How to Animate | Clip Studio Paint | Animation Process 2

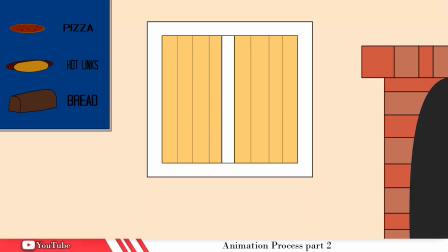191s
Make sure you get all of the flat colors that you want your background elements to have step
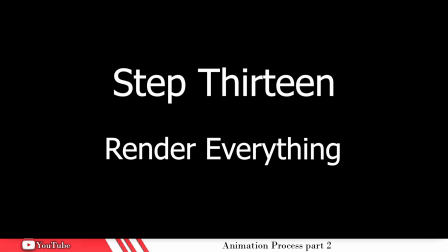196s
13 render out your background and your animation now
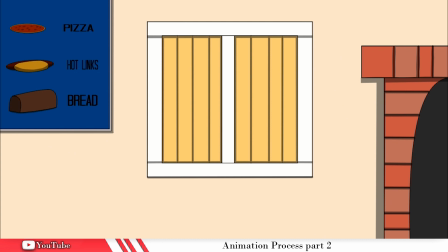201s
you can add the atmosphere that you want to make it feel like your animation is fully inside of that project these colors may offset each other and
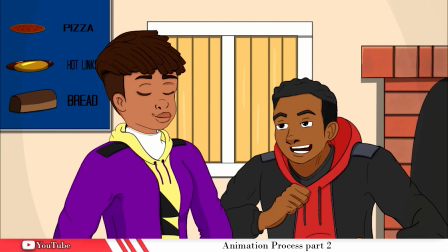210s
they may look out of place but when you start rendering this putting in lighting you know
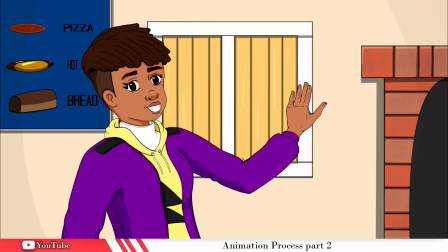215s
shading all of that good stuff keep it basic but you want it to feel
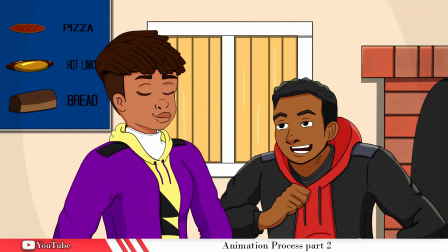220s
like it's in the same background same environment so go ahead and start rendering
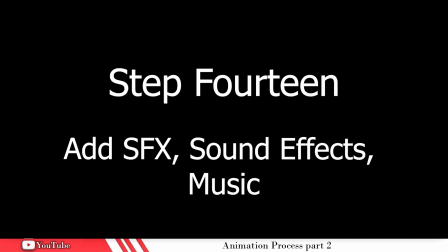225s
those two things step 14 that's as special effects
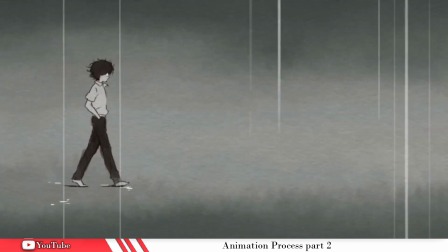230s
sound effects and music when it comes to special effects that can be a little bit hard to find some stock stuff so you can create
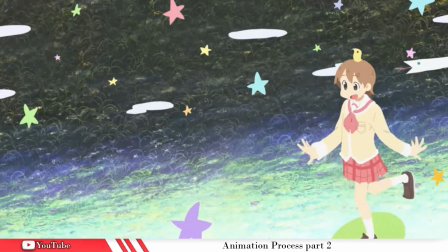239s
your own and clip studio paint has a lot of things that you can do to make your own special effects you add sound effects of course to enhance
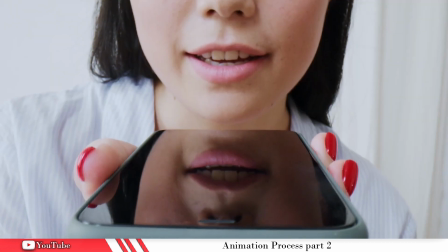248s
the actions that your animations are doing and that's another thing that you could just record with your phone like a slap of your hands or something like that but the
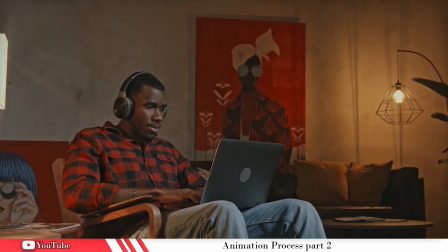256s
music um is something that sets the scene for your viewer you can get background music from a bunch of websites one that's free
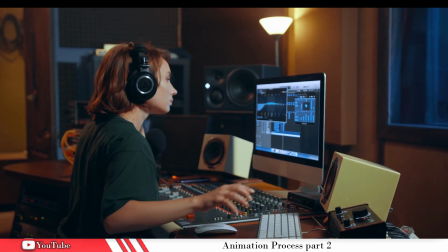265s
is freesound.org the music doesn't need to be loud or anything like that you want it low and in the background but I think it's looked
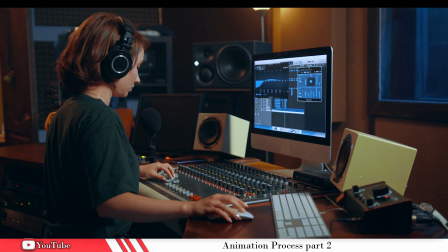273s
over a lot when it comes to things like anime and all these other animations that we look at but that's the final step you get that you're done done look there are so many other things that I could add to this list but this is to simplify it for a one man crew or one woman crew whatever you are look when you have a full-on crew I mean you got between animators you got people that specifically for the backgrounds it's it's a lot okay and then you gotta go over it and over it and over it again and you're passing it to other people so different eyes can see it and then you got different people with different specialties it's just a lot okay but that's enough for this video i hope that you got something out of this process try my process out see if you like it see if it helps you with your process but as always animate life forever